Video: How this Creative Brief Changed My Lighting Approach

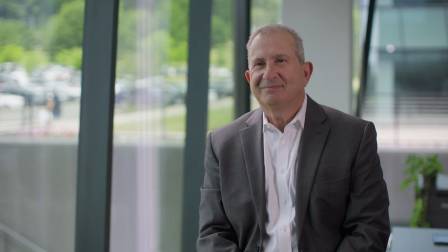0s
Most of my corporate clients are trying to communicate professionalism, expertise, and sophistication.
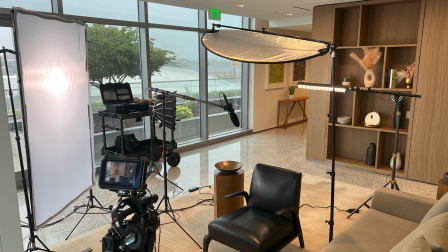5s
And in many cases, I rely on natural-looking, motivated lighting that enhance the environment that I'm filming in. Well, this week, I needed to film a series of interviews for a corporate award show. It required me to completely rethink my usual approach to lighting, and I ended up making one creative decision I almost never made on corporate projects. Let's dive right in.
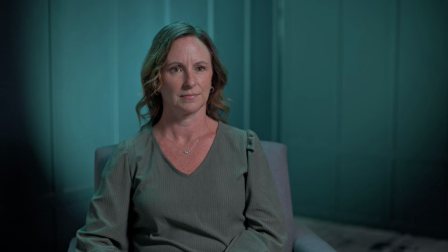30s
Before we break down the lighting, let's talk about the creative brief because that's what drove every decision on this shoot.
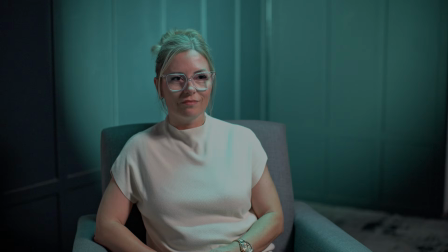37s
These interviews are for a corporate award ceremony. Every year I film these interviews in the same studio using the same background and the same props. But this year my client wanted the interviews to look different while still reflecting their brand, still using the same location with the same background and the same prop. So it was a little bit tricky. And to be honest with you, I don't often shoot in studios. Most of my work is on location, where I just need to enhance the space that they gave me. And it could be very challenging because we all know a good location is hard to come by these days. So working in a studio is a great thing, but it also comes with its own challenges because you're starting from scratch. You have a completely black room and it's a blank canvas and you just have to make things happen. And it kind of took me out of my comfort zone. You know, I kind of spent some time thinking about, well, what am I going to do with this space and the equipment that I have available? What can I do to make this look good and still reflect what they're trying to do?
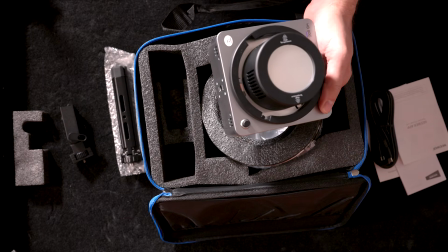99s
I had just received a brand new light, the newer HB80C, which is a full RGB light, which I will do a full video on coming up soon because it's a really great light.
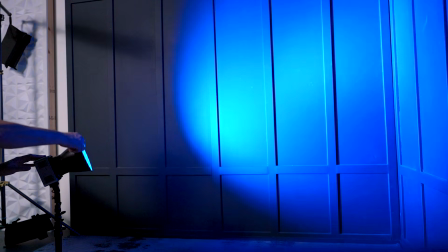110s
But this was the first time I used it. I just used a modifier and splashed it on the background.
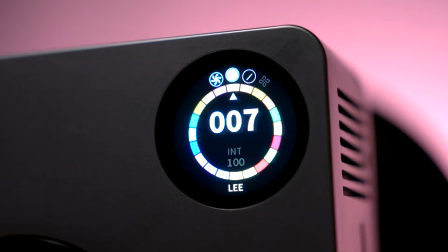116s
And then I play with the colors to identify the one that kind of best fit with the blue of that particular background.
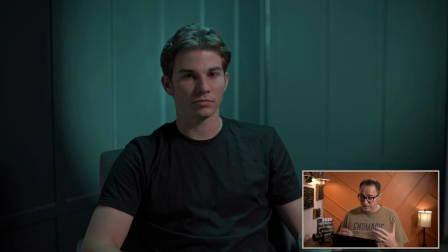125s
It works, it created something different. I still have texture on this wall, which is awesome. Like I didn't lose, some of the slats that gives me some texture, something. It's not a flat wall. The fact that we are filming towards the corner creates that depth again. So I was happy with that look. I think what really changed the look after we placed the color on the background was actually playing with the backlight,
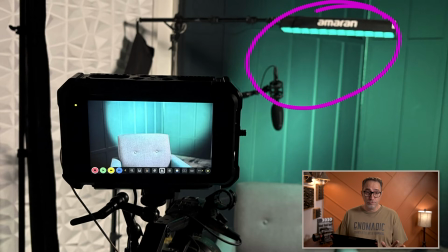156s
because I have never used a colored backlight.
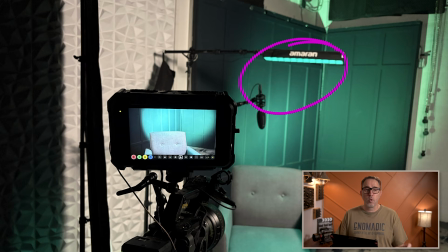163s
I like to change the color temperature of my backlight so it's warmer than what my key light is, for example. So if I'm shooting at 56 on my key light, I may put my backlight at like a 50 or 48,
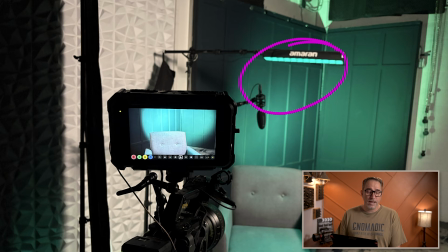177s
45, something a little warmer. But I've never actually used an RGB backlight. And once, I think I actually turned it on by accident.
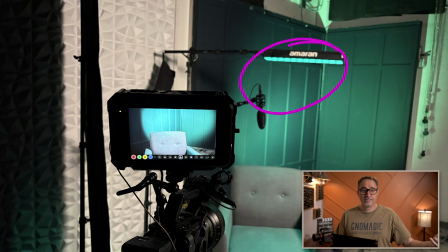189s
Like I just turned my tube on and it was set to RGB for one of the last product shot that I did. And I thought we were kind of both like, when we were looking at the monitor, we were both intrigued. We didn't have it set to a specific color yet. I think it was bright blue.
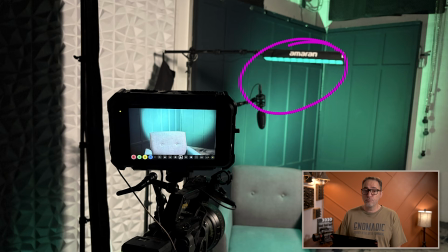209s
But we kind of stopped and looked at the monitor and we're like, hey, what if we match the backlight color RGB to the background?
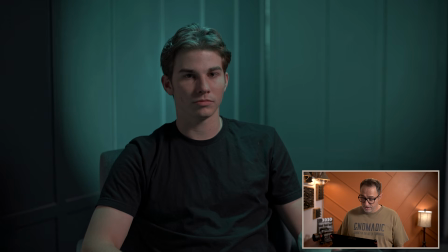217s
What would that look like? And we really liked the results. And I actually liked it when it was pretty harsh, which again, that's something I normally don't do, right? Like we normally have a nice backlight, maybe a little bit on the shoulder, sometimes a 3/4 light, and it just kind of falls off and define a little bit the edges.
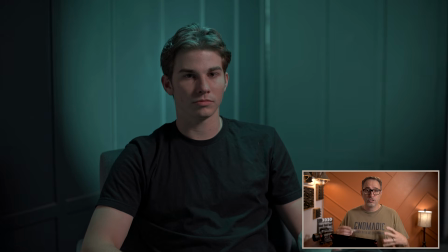237s
But on this one, the harsher I made it, the more I liked it.
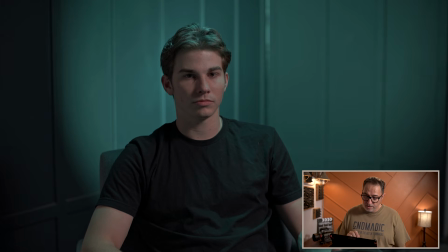242s
I have the grid on the tube, but I have it like very much forward versus being behind them and tilted kind of forward. I almost have the tube straight down with the tube overhead, and that's why it's spilling all over the front of their shirt.
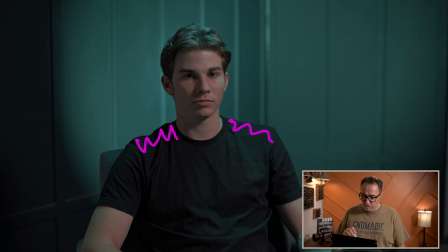259s
And you can see it much better on different subject.
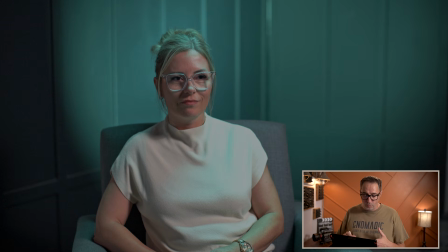263s
Like with her, it's a lot more dramatic because she's wearing a white top, because she's blonde, because she has glasses. We can see the effect of that tube, the presence of that tube is felt everywhere. You can see it all over her hair, you can see it on her face, on her nose, in her glasses, on the top.
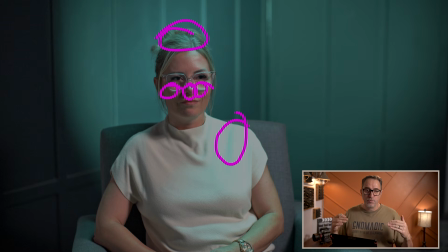283s
So by having that tube a lot more forward, directly above them, it kind of spills on the front of them as well. So the back, the shoulders, the back of the chair, but also the front. So the process is always the same. We're going to use lighting in multiple layers in order to create depth and contrast to make sure that not everything is evenly flat. And I use all kind of different tools, including my light meter, including false colors,
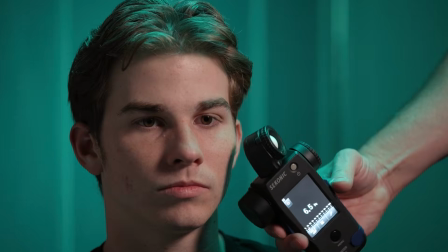313s
to kind of identify the exposure that I want on the background, exposure that I want on my subject. And since we're talking about my light meter, I wanted to tell you about those new rechargeable batteries that I just starting to use.
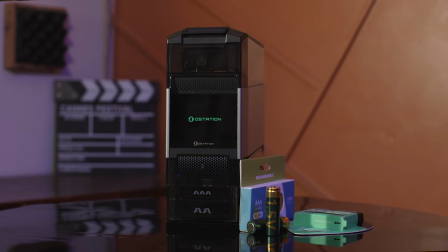327s
I was approached by a manufacturer to make a video about those rechargeable batteries,
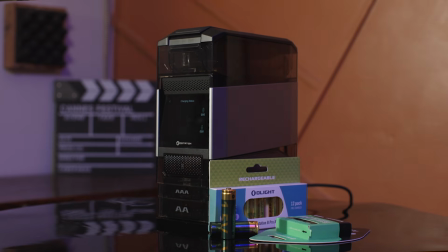332s
and I just wasn't sure because I don't use rechargeable batteries. And I also never want to bring you guys a product just to bring you a product. The only way I do product reviews is if they are products that will bring value to my production, not to my YouTube channel. I mean, it's great if it brings value to my YouTube channel, but the only way I'm going to say yes to a brand is if it's a product that I can actually use on site that brings value to what I do. And so after talking to them, I was like, why am I not using reusable battery?
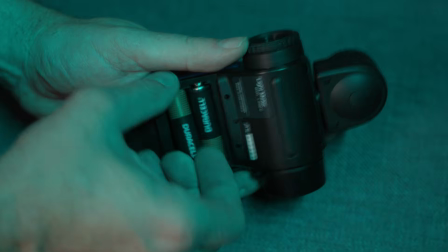368s
Why am I throwing away all those batteries on every shoot? I use batteries, AA batteries on my light meter.
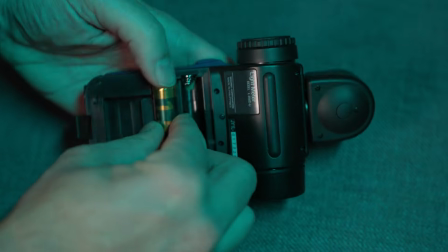376s
I use them sometime on my audio recorder, and I use them in my boom mic,
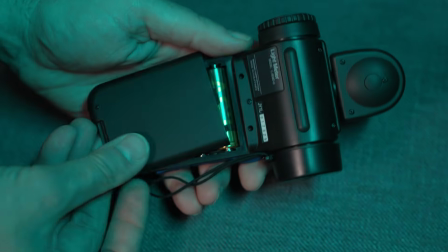380s
and I mostly use them on lapel mics, and I don't reuse them.
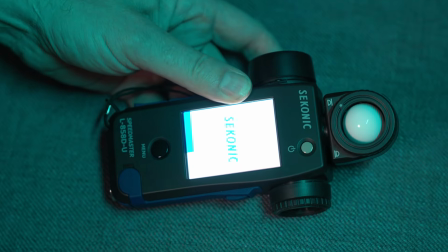385s
If I use my lapel mics for 15 minutes, I throw those batteries away because I need to know that I'm starting with fresh one on the next shoot. And so I decided to give it a try. And what was great about this product is it actually comes with the full tower.
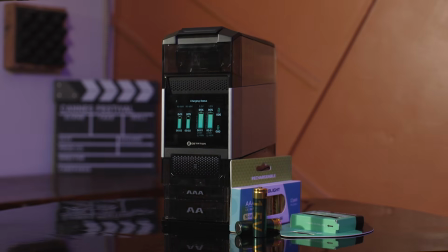402s
I call it the magical tower because it's like you don't know what happens in there. And the beauty is you can just drop the batteries without worrying about polarity.
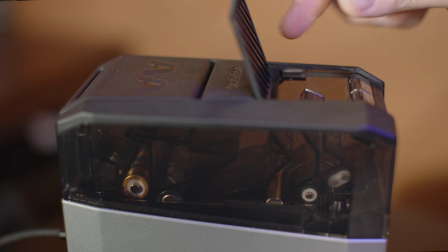410s
You don't need to worry about, is it plus and minus, which way does it need to go?
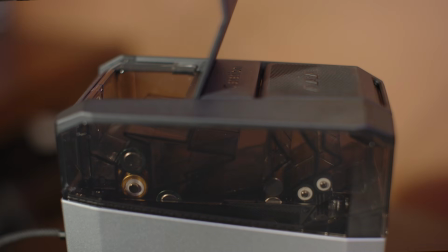414s
You place one battery in one slot one way, and then you place the next battery the other way in the other slots.
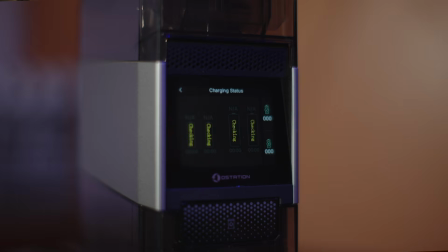420s
And you just feed the tower with all your batteries. And something happens in there. I can hear it, right? Like I can hear the batteries going through, dropping into different areas of the case, and they get charged, and then they get spit out at the bottom in little drawer.
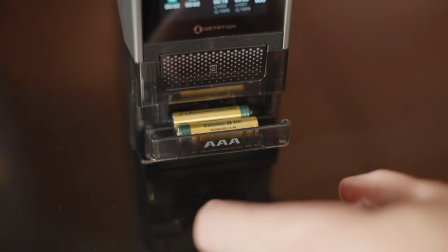437s
I have a drawer for AA's, I have a drawer for AAA's, and you pick them up, they're ready to go. And so it's just a great way for me to stop wasting batteries, always have fully charged battery at my disposal. And when I get back from a shoot, I just put all the batteries back into the tower, and they come out all fully charged, ready to go.
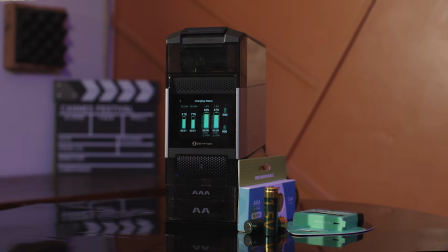460s
I would put the link in the description for you to find out more. But let's get back to measuring. For our key, we're using the Amaran 200X with the softbox.
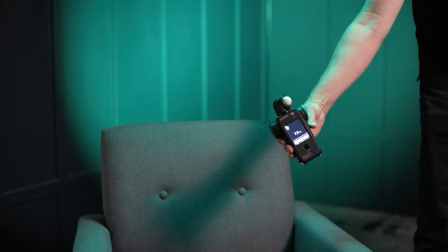469s
And then I can just adjust the levels while measuring my key side with
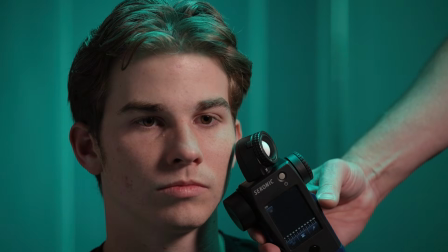474s
the light meter until I get to about 1.5 stop above middle gray.
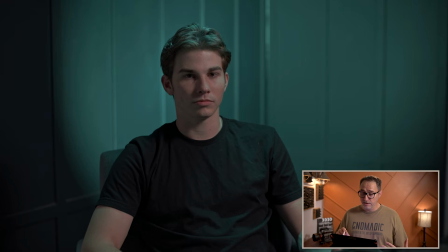479s
And then the next step is to then control the contrast and figure out how much contrast do we want between key side and fill side.